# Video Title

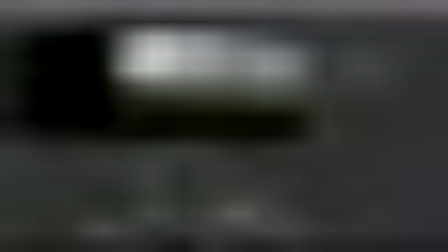249s
Then I add my bottom render, I guess. No, it's just a mask. And now we should have sparks.
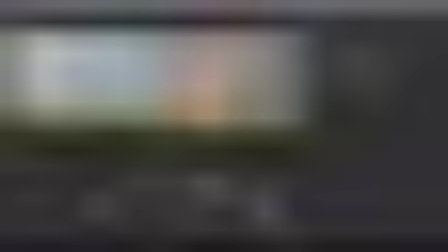263s
Here they look like, I try to add a little bit of motion blur. Well, I render out those as lines, so we can add a motion blur to create a little bit more correct effect.
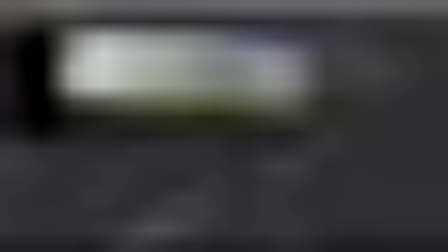277s
I disable this by default. And then I add the bottom area. So I color correct those guys, make transformation and reformat.
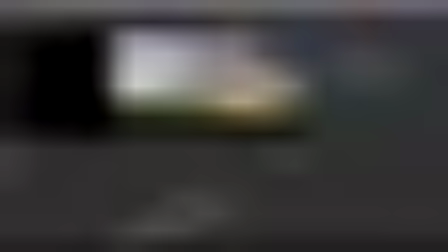288s
So now this vortex looks like here, and transform it in HD format.
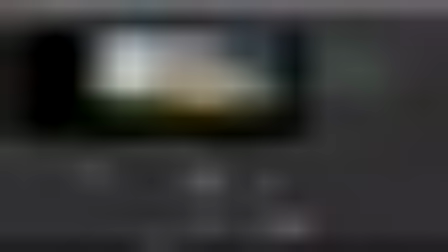295s
For my fire, I use a motion blur, just a motion blur without any kind of color correction.
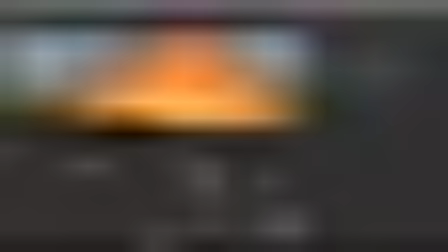303s
Okay, you can see that our motion blur is not too much. It's not any too much.
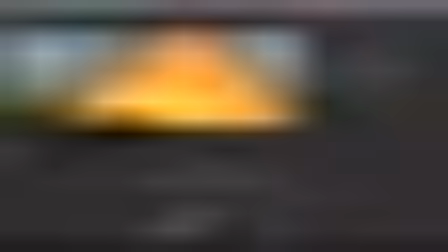310s
Well, not without any color correction. I did some.
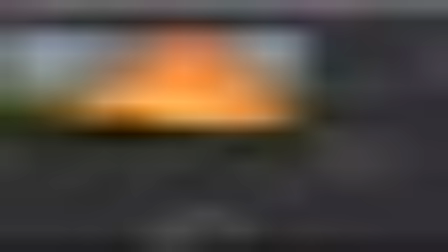315s
With the grade, I decrease the white point, increase actually white point, and with the color correction, I decrease saturation because it's too red. Maybe just a bit more, and with some contrast to make brighter areas even more brighter.
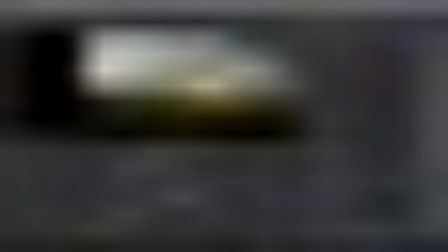334s
So we fill this up, and then I add color correcting for my background.
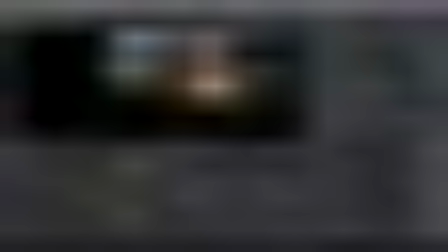343s
So I create a grade node to make a darker background, like a night,
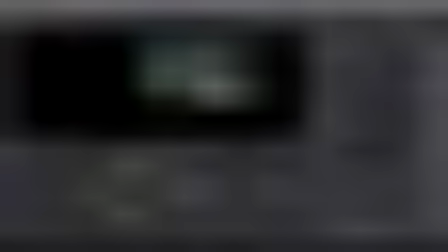352s
and with the color correction make a smaller saturation with a little bit bigger contrast areas. Then I use the mask for creating glow around the fire,
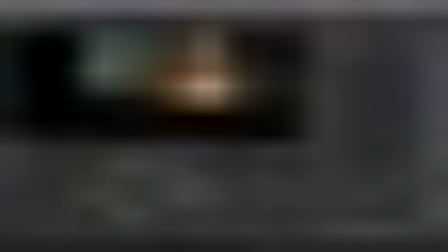365s
and create a mask to create lighting from this vortex to the ground.
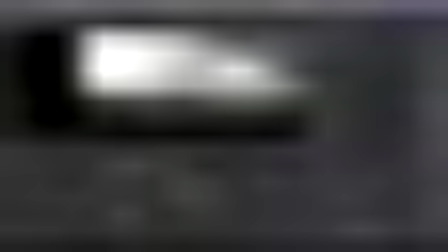371s
I use the keyer to grab information from a background
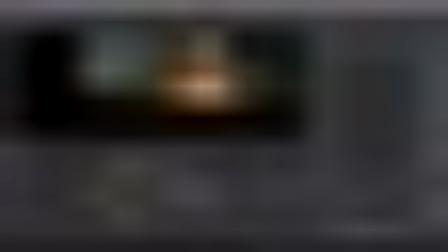378s
and create like this vortex light, create a light on those planes.
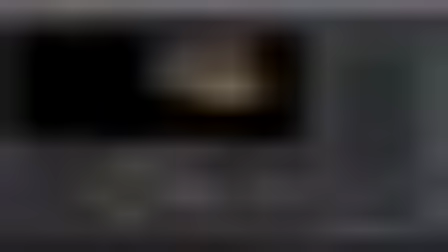386s
And then another glow, which I get from the vortex.
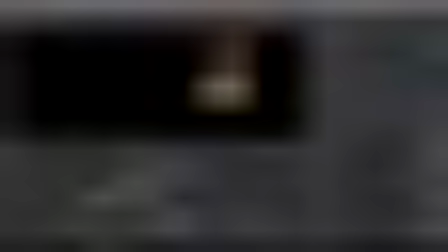392s
So I select two glow, first is with the size of 100 and default brightness. Another one is size 500 and merge them together, and this is how it's looking.
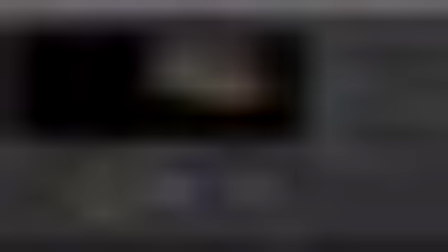406s
The glow on the background. So I'm not adding a glow on the on this vortex over. I added the background and then vortex to this background. So we can try to use like this option with some screen, I guess.
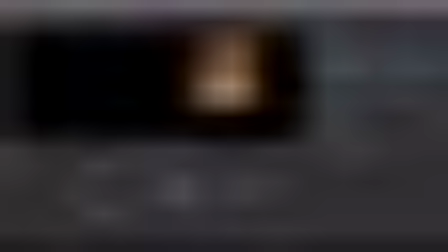430s
All right, but like here, and I have a mask, so it doesn't create very good proper result.
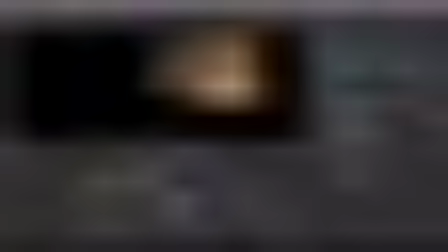441s
But anyway, we can use this as mask as an alpha channel, so we can do like this, but definitely not what I want to. So we can play with that, or we can just add this
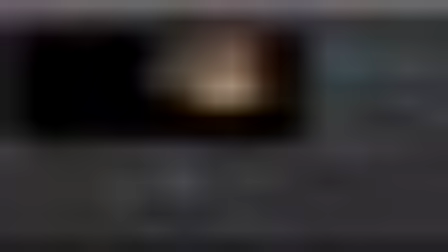458s
like here, you know, with some transparency to fill with some glowing. But anyway, that's what we had, and it's looking pretty good. The sparks are moving, this fire.
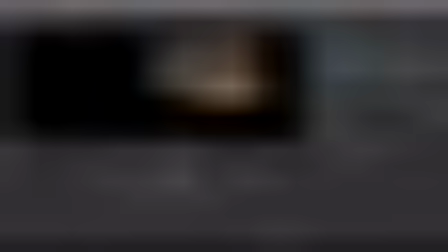475s
I like this tube even more than the bottom part, because the bottom part has just a fire, and here we have a nice transition between the fire and smoke.
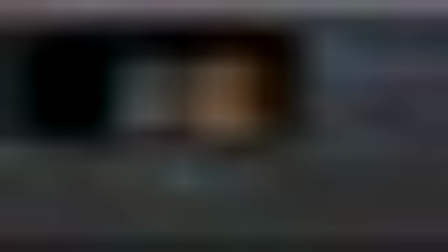485s
It's looking pretty interesting.